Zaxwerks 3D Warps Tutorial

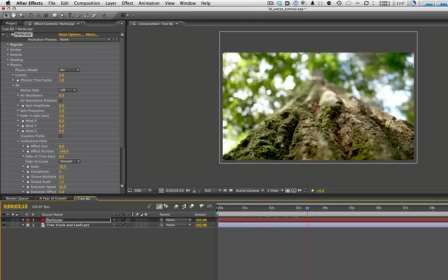(8:16)
That's kind of the only thing that's going to keep it so we got to mask them all off from this area. So to do that we can't just draw a mask on particular because that won't do anything because the mask does not affect the effects on a layer. We have to pre-compose it first.
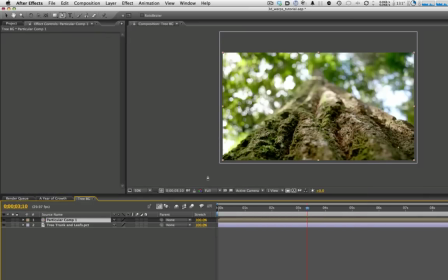(8:28)
So we'll go ahead and pre-compose this and then we can just take our pen tool and kind of draw a mask. And you can do this as smooth or as rough as you want, right around that area there.
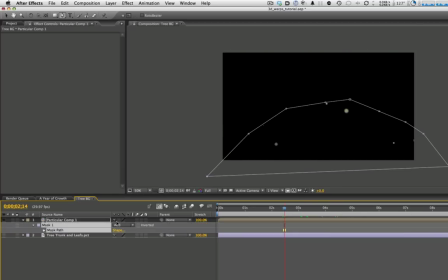(8:43)
And now you can see we've got the particles there. So we just need to change our mask from add to subtract. And we'll feather that out, oh, about that much, so there's not a hard kind of stop, and they can kind of fade in and out as they go past that line.
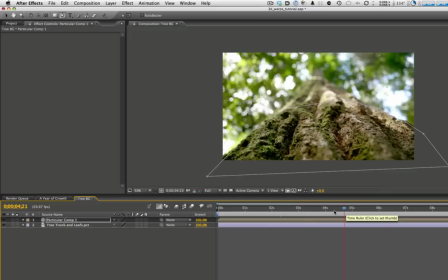(9:03)
There we go. Now we're looking pretty good. So we've got our bugs flying around. Now we've got to put that motion in the trees as if there is some wind blowing around there, and we're going to do that through a simple displacement map. And to do that, we're going to go ahead and start off with making another new solid,
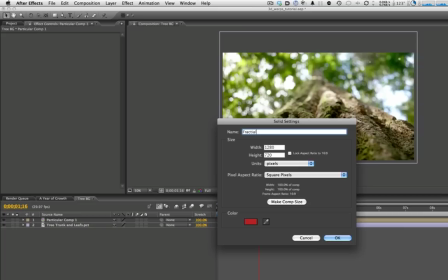(9:20)
and we'll call this fractal noise.
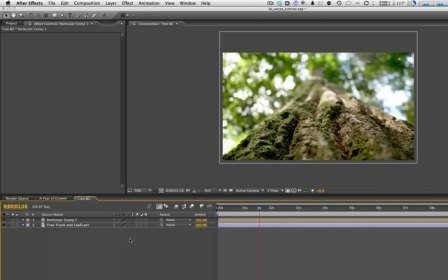(9:27)
Comp size, color doesn't matter. We can just pick a different color just for giggles. And we're going to add fractal noise to this.
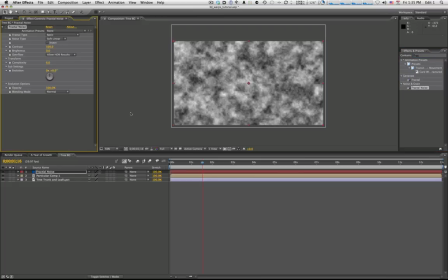(9:38)
Fractal, I spelled it wrong. Fractal noise. Okay. And this is going to be really simple. We're not going to do a whole lot to this at all.
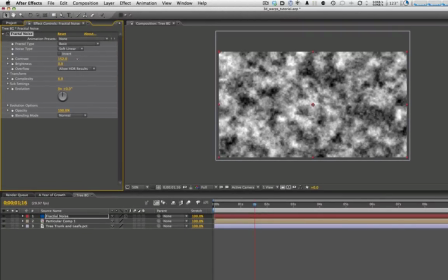(9:47)
So we'll go ahead and change this. Bump up the contrast just a little bit so we can get a little deeper blacks, a little whiter whites.
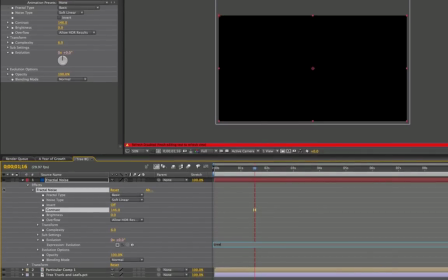(9:55)
And then we're going to just set a simple time expression to the evolution. Time times 80, something like that, just so it moves a little bit.
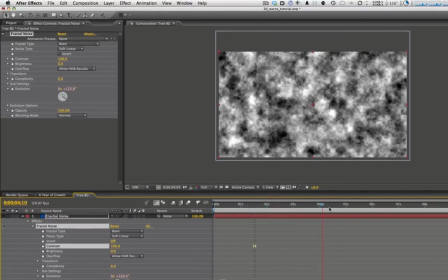(10:04)
So all we want is just some white and black kind of random patterns kind of fluttering around like that.
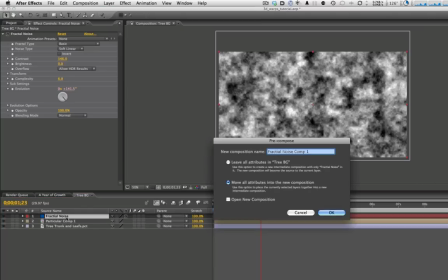(10:10)
And that's going to give us what we need for our displacement map. We'll go ahead and pre-compose this, because it'll have to be pre-composed, we'll drop it to the bottom,
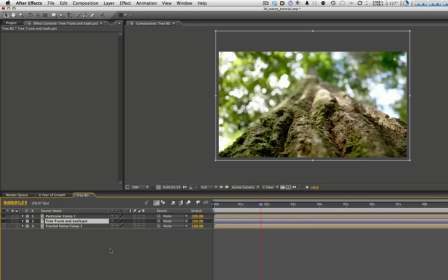(10:17)
turn it off, and then on this layer we're going to add the displacement map. Dis-placement map effect. And what this effect will do is it will take that fractal noise layer with the black and white information
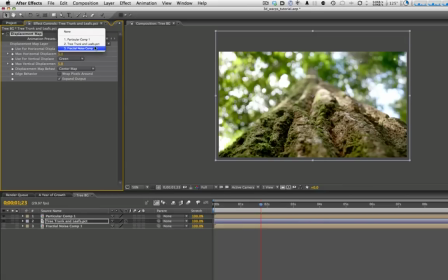(10:33)
and we will um we'll tell it to look at that layer and then it'll use that black and white information to warp so to sort of warp um this layer we'll change these to luminance and we'll change d we'll ramp these up to about 20
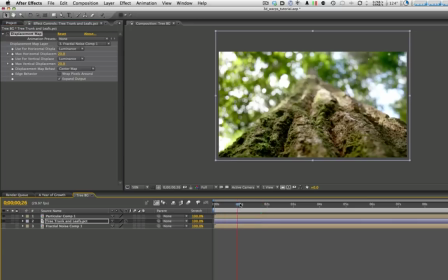(10:50)
and so now you can see all right and stretch map to fit there we go that's what we need okay now you can see what's happening
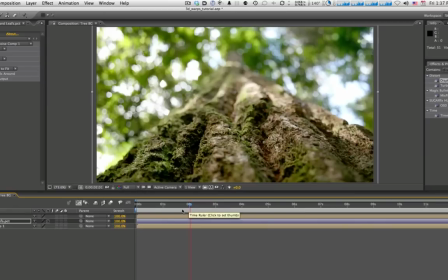(11:04)
and kind of see the whole layer there let's zoom that up just a little bit you can see the whole layer there you can kind of see it now it's kind of whole things kind of warping and kind of floating around with as that fractal noise animation as the evolution rolls around in that
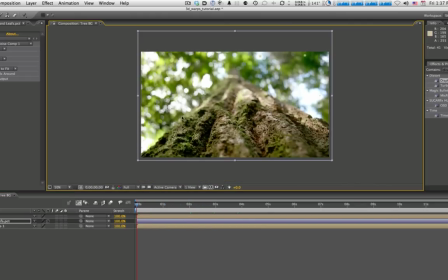(11:23)
But again, we only want to confine this to the leafy soft focus area where the leaves are because the trunk wouldn't be blowing,
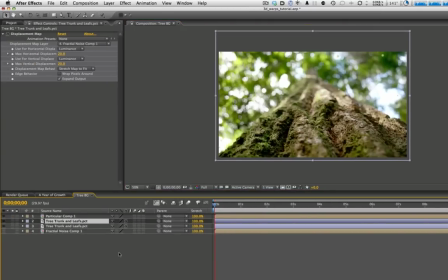(11:31)
right? So that's simple to do. We'll just go ahead and duplicate the layer. We'll just take the top layer and we'll just draw another simple mask in the area that we want there.
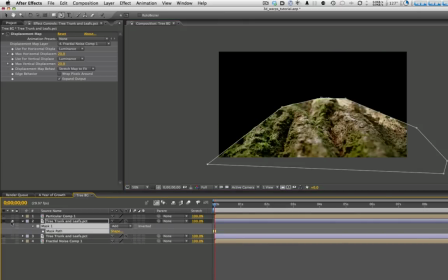(11:46)
And leave that as add so you can see. Now we'll have to change that to subtract again.
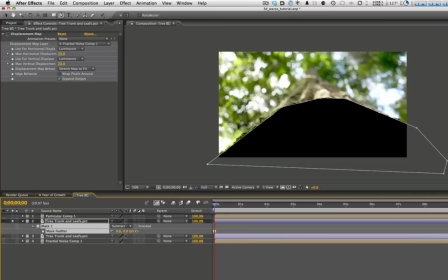(11:52)
So there we go. we have our our relief area there feather that again we don't want any hard edges there are no straight lines in nature and so now this animation will have this top half has the fluttery leaves
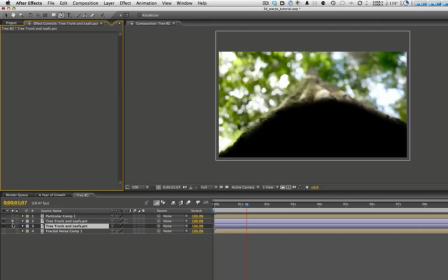(12:07)
and then we'll just delete the effect from the bottom layer and so you can see the bottom layer doesn't do anything
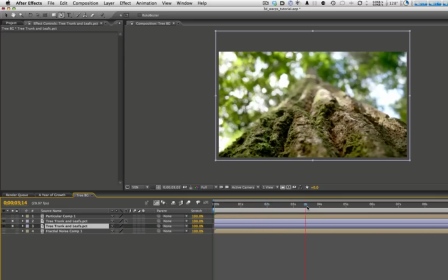(12:15)
and then we add the top layer to it there we go so now just that top layer blows around turn